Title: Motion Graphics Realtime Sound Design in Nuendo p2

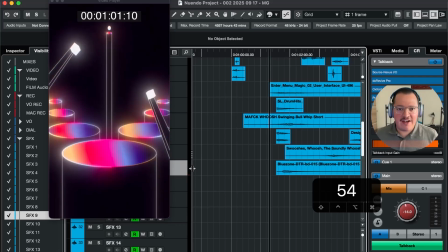(4:15)
And what we'll be using with this delay, the idea of this delay is just so that it gets a little,
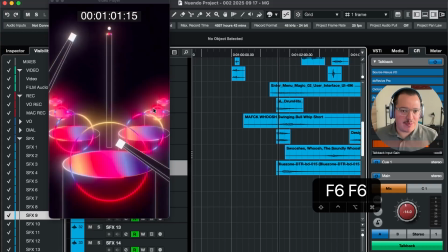(4:22)
we see a visual echo pretty much, and we get an audible echo.
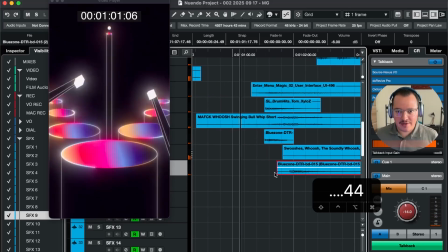(4:30)
And I'm just going to shift it a couple of frames later.
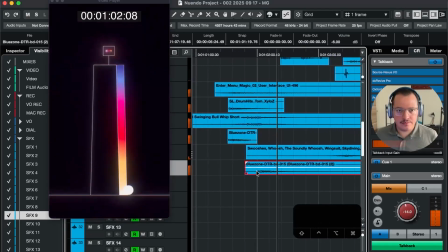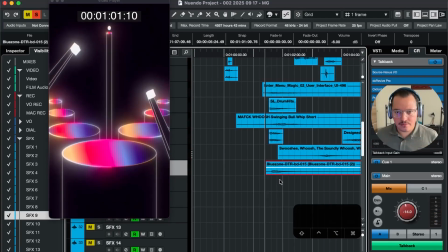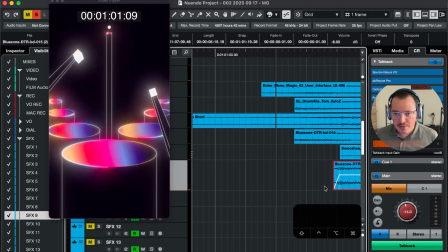(4:47)
And I'm going to just edit away the initial hit.
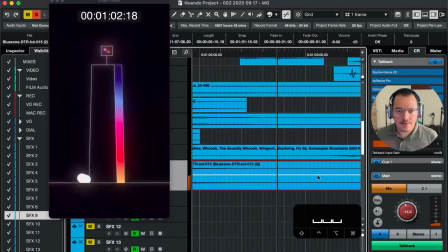(4:54)
There.
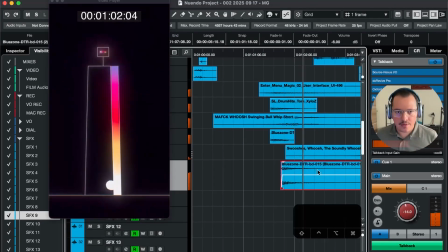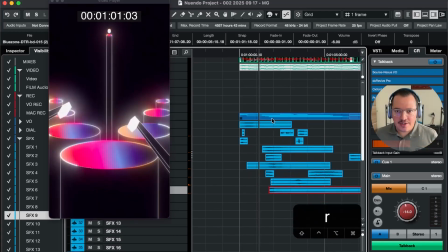(5:01)
Now, continuing to mix this with music,
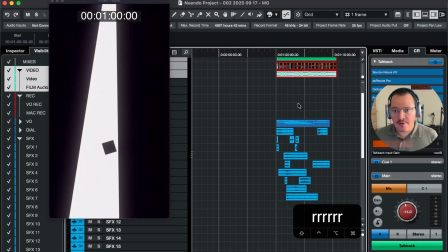(5:06)
let's see what we miss from the whole section by playing it from the start.
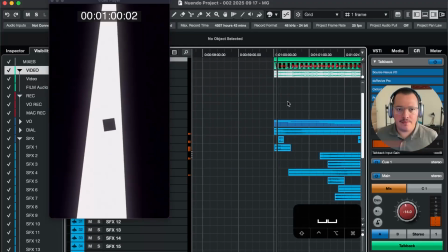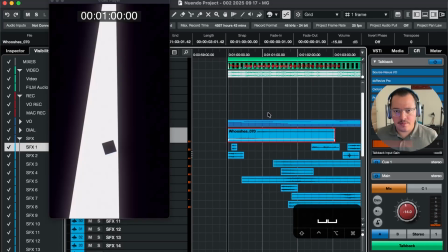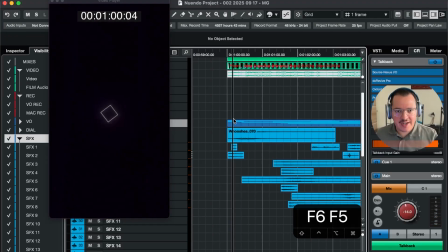(5:26)
So I think what we miss is something a bit more glitchy here.
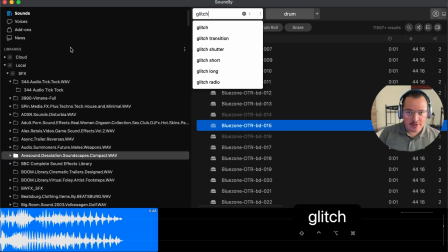(5:33)
Now, luckily, if you go into the library and search for glitch,
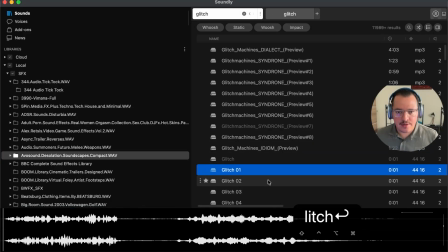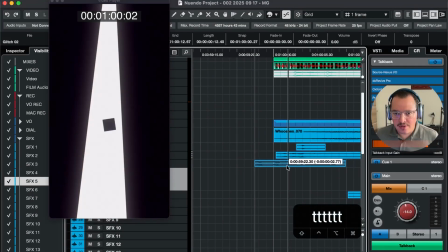(5:43)
there are good glitch sound effects available. We don't really need a long one, so
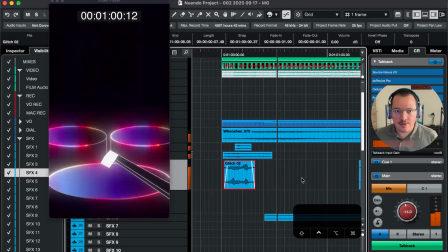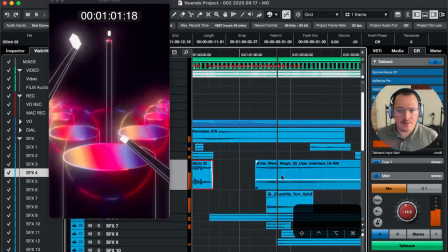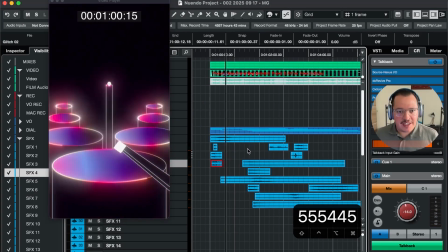(6:01)
now something what I want to do is I would like to have a effect for
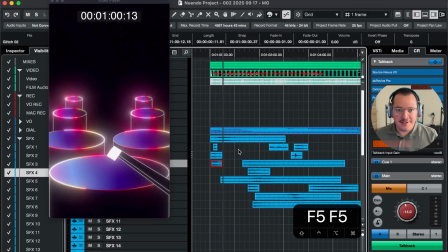(6:11)
these cylinders being visually being seen.
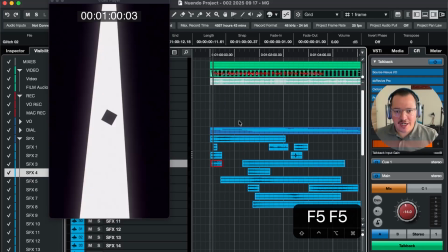(6:15)
So we already have a whoosh underneath that. This is how it sounds,
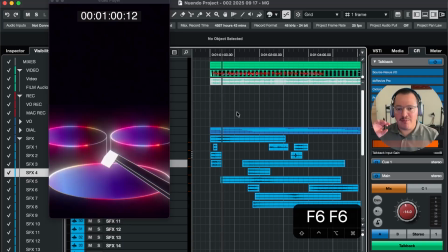(6:21)
and the music already has a type of rolling type of effect on top of it, which helps.
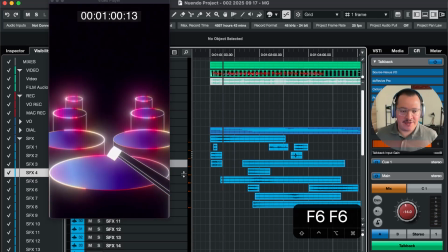(6:32)
But I want to add a different layer to it, so I think I'm going to go for
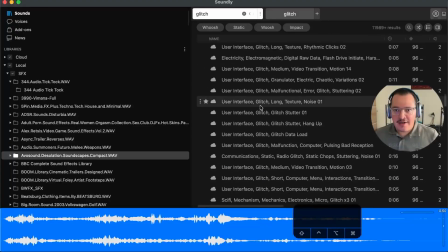(6:41)
looking in something like
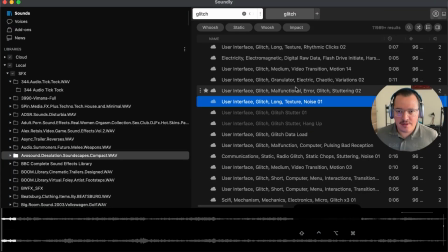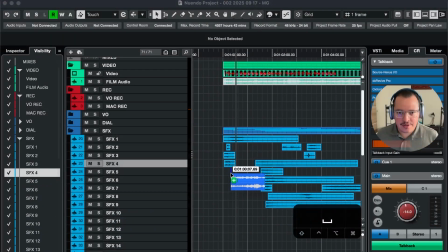(6:50)
a texture sound that I'm going to convert into
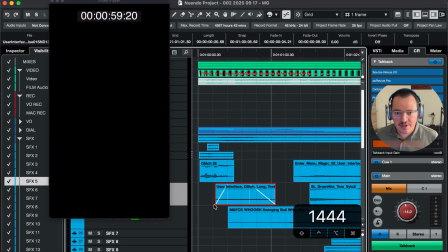(6:57)
a little bit of a whoosh.
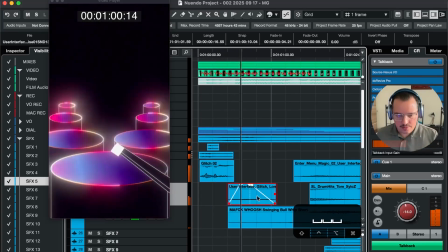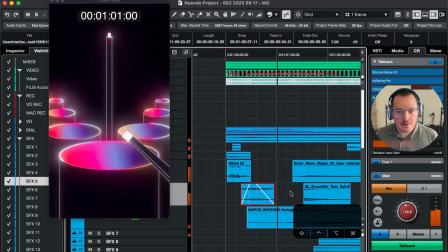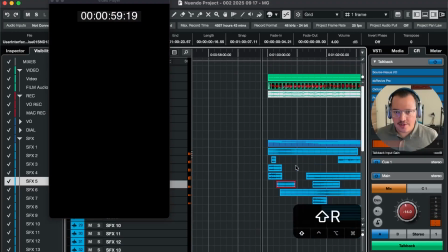(7:12)
So do you hear that?
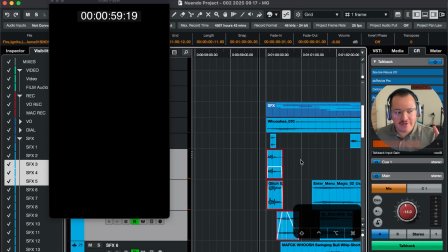(7:14)
This texture just created this little layer of high-end sizzle just on top of that this
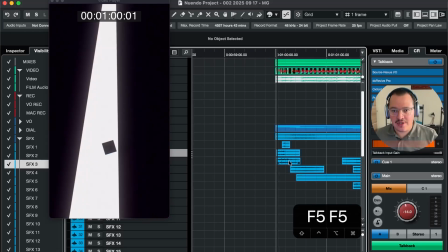(7:23)
section, so that it just feels a little bit more as if we've
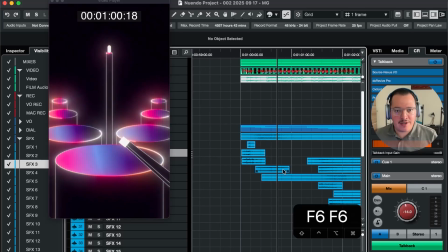(7:28)
got something happening on the appearance of these cylinders.
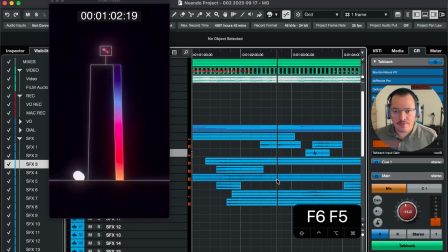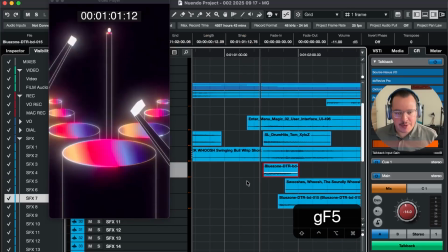(7:41)
Now, I'm still actually not really happy with the attack on the drum hit,
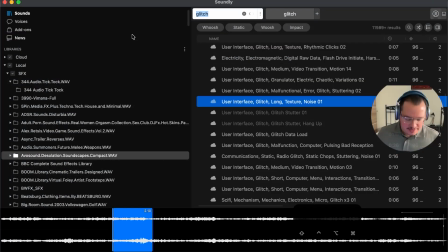(7:47)
so I'm going to find a snap, a very short snap,
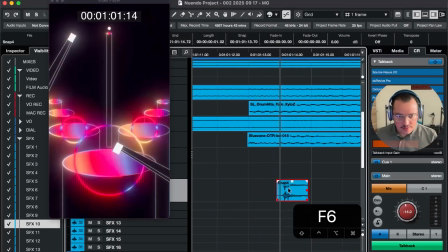(7:57)
so that we can layer that exactly on this drum hit that we have happening here.
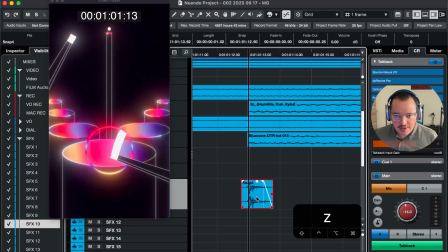(8:09)
Right, so,
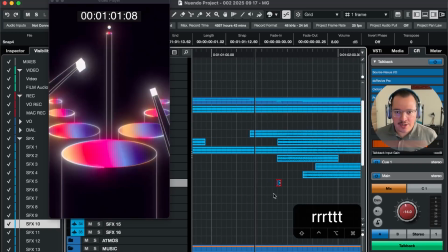(8:12)
and don't be afraid to turn it loud,
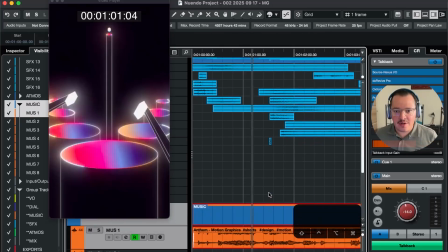(8:16)
because you want to get it on top of your music.
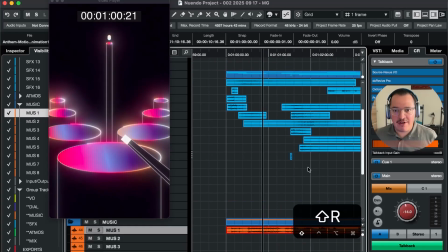(8:21)
You want to hear it on top of your music.